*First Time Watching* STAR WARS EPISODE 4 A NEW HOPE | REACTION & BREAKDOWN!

I don't like you either. And? What's your point? This little one's not worth the effort.
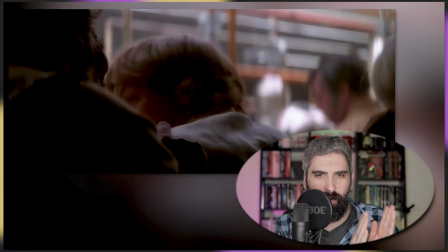Oh, that was a little violent. This movie's doing a great job of distilling central conflicts.
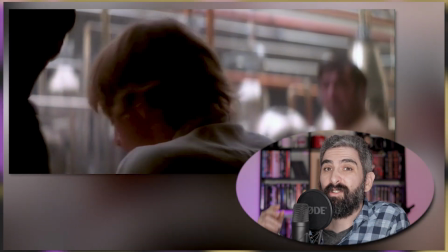The guys that look big and scary pick a fight with someone that they perceive as weak, and that reflects what the Empire's doing. The Empire is looking for a fight where there doesn't have to be one. So this scene is a really great distillation of what the entire movie of A New Hope is about.
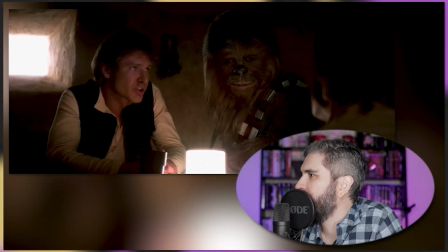Han Solo. I'm captain of the Millennium Falcon. Chewie here tells me you're looking for passage to the Alderaan system.
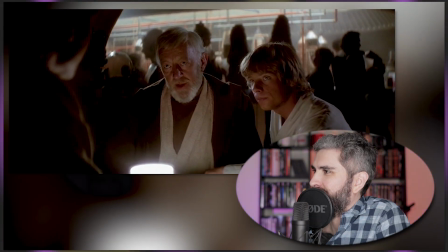We can pay you 2,000 now, plus 15 when we reach Alderaan.
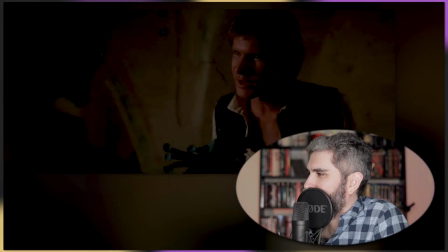Okay, you guys got yourselves a ship.
Woo!
Just going to see your boss. Tell Jabba that I've got his money.
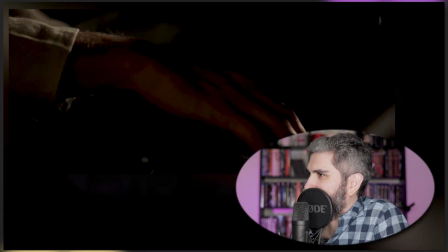I don't have it with me. Tell Jabba.
It's about to pop off.
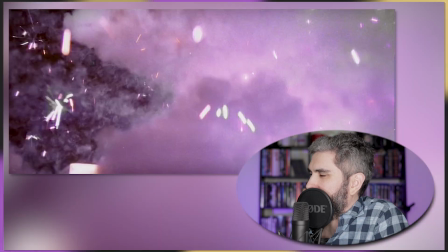Yes, I bet you have.
Oh, I'm remembering this now.
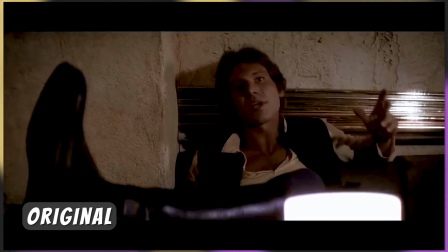Han shoots first, right?
Yes, I bet you have.
Yep.
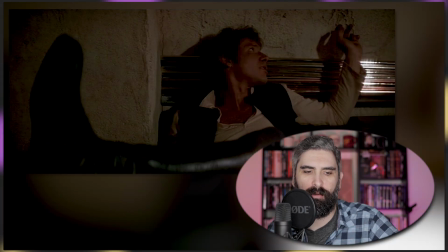The reason it's right for Han to shoot first is because we've established how dangerous the Empire is. And so in order for it to be plausible that Luke and Obi-Wan and everybody could make the trip they need to make safely,
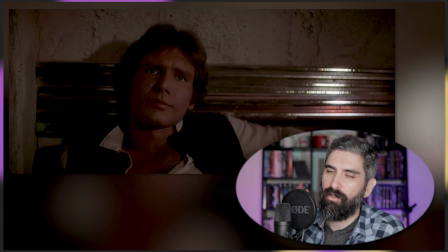we need to believe that they've got somebody on their side who's also capable of playing a little rough. And that's why it's better if he shoots first, because what it establishes is he's not a reactionary character.
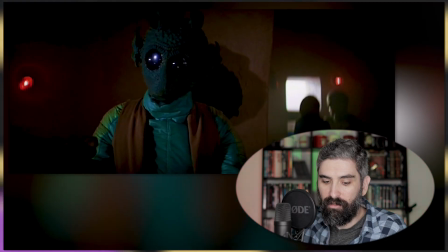He can anticipate problems before they become a real threat. Having him respond or shoot second establishes him as a reactionary character.
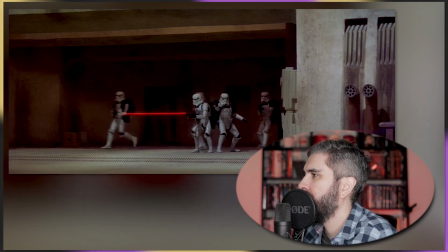Stop that ship! Blast him!
Boom.
Shoot back, Chewie.
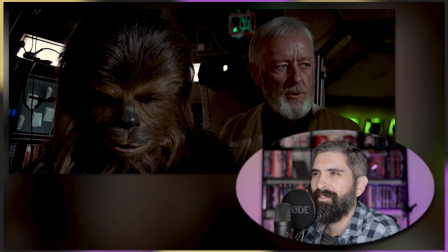Here's where the fun begins.
Wasn't that Hayden Christensen's line? Fun begins.
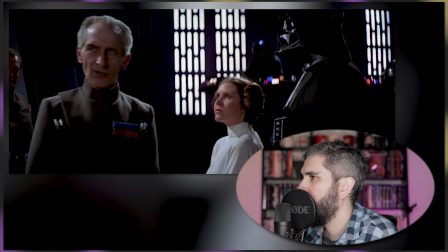Princess Leia, I have chosen to test this station's destructive power on your home planet of Alderaan.
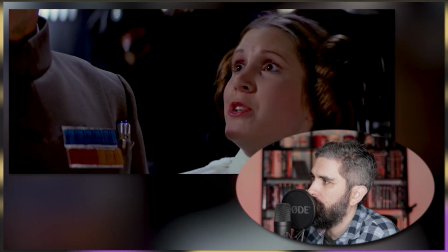Oh.
Alderaan is peaceful. We have no weapons. You can't You will possibly... prefer another target, a military target? They're on Dantooine. There, you see, Lord Vader, she can be reasonable. Continue with the operation.
What? Oh no. Oh no. Oh no.
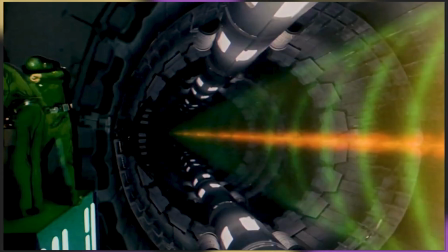What is with these guys right here? They're literally less than probably 20 feet from a laser that can destroy a planet.
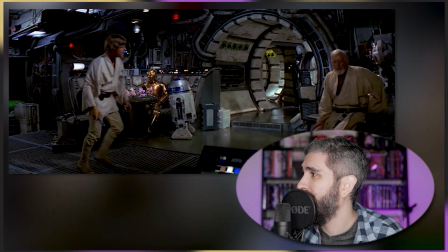They don't even give him a guardrail?
Are you alright?
Oh no. Obi-Wan felt that.
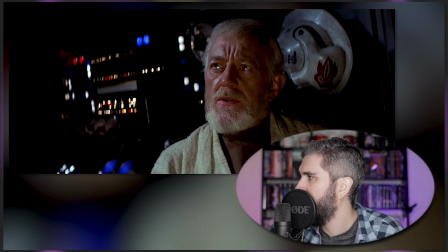I felt a great disturbance in the Force, as if millions of voices suddenly cried out in terror and were suddenly silenced.
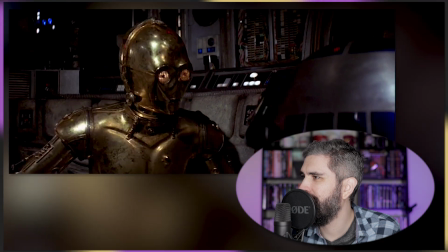It's not wise to upset a Wookiee. I suggest a new strategy. Let the Wookiee win.
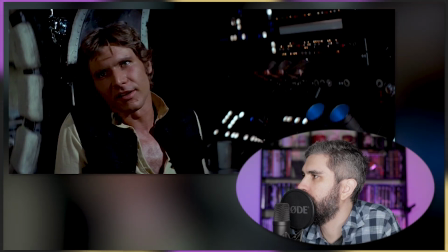Kid, I've flown from one side of this galaxy to the other. There's no mystical energy field controls my destiny.
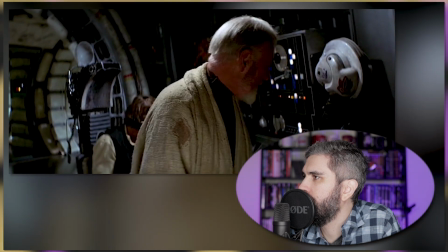I suggest you try it again, Luke, and act on instinct.
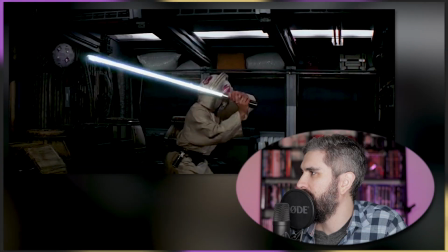Act on instinct, Luke.
Good job, man.
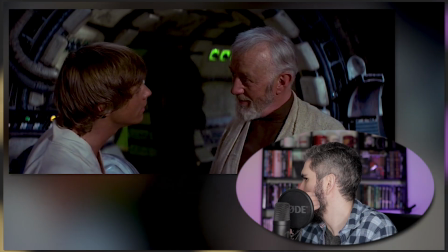You know, I did feel something. I could almost see the remote. Let's go.
Gee, I wonder if that'll come into play later in the film.
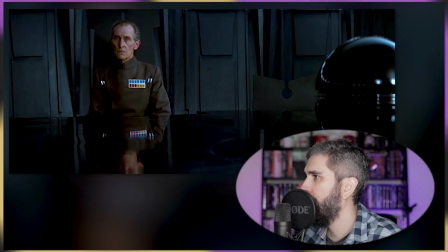They found the remains of a rebel base, but they estimate that it has been deserted for some time. She lied. She lied to us.
The guy that just blew up millions of people just said that, like lying to him was unfair.
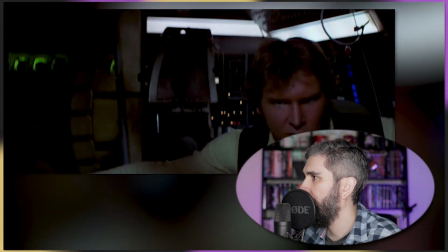Whoa, that's cool looking. Oh no, are those all the pieces of Alderaan?
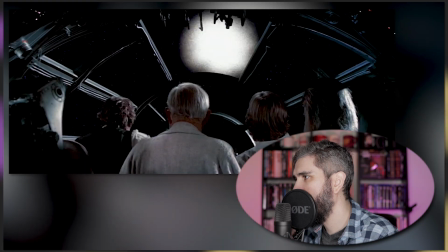There's another ship coming in. It's an Imperial fighter. Look at him, he's heading for that small moon.
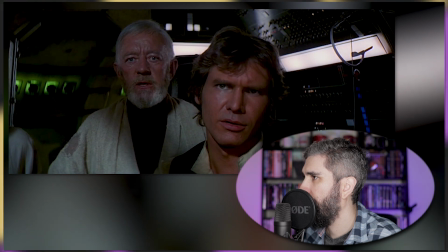That's no moon. It's a space station.
That's where that line comes from?
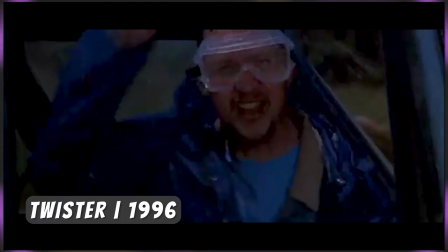Oh.
That's no moon! It's a space station!
Man, I grew up on the movie Twister. I love that film. That line always confused me so much. I just assumed it was from a Red Hot Chili Peppers song.
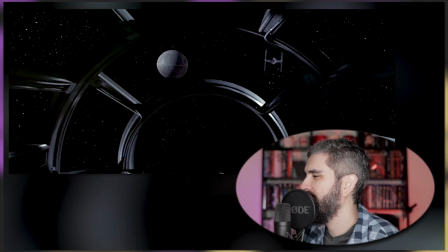Full reverse. Chewie, lock in the auxiliary power.
Oh no, are they getting sucked in? Oh no, where is this movie going?
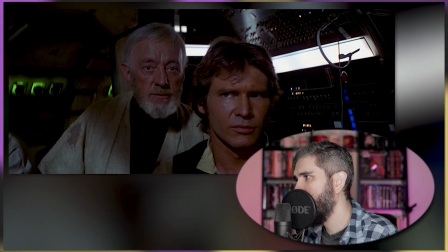Like, there's so many twists and turns.
There are alternatives to fighting. We've captured a freighter entering the remains of the Alderaan system.
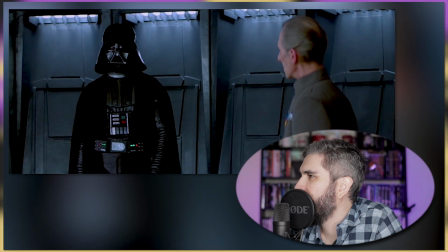They must be trying to return the stolen plans to the princess.
There's the gaffers running across the set.
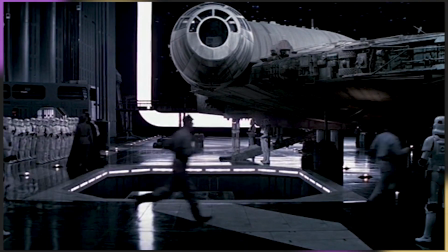They didn't realize we were rolling. Sorry, crossing, everyone, crossing.
Boy, it's lucky you had these compartments.
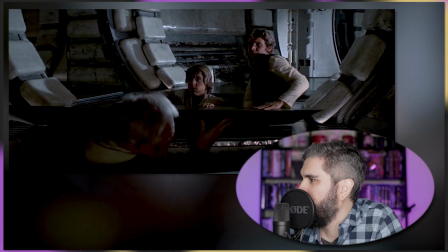I never thought I'd be smuggling myself in them.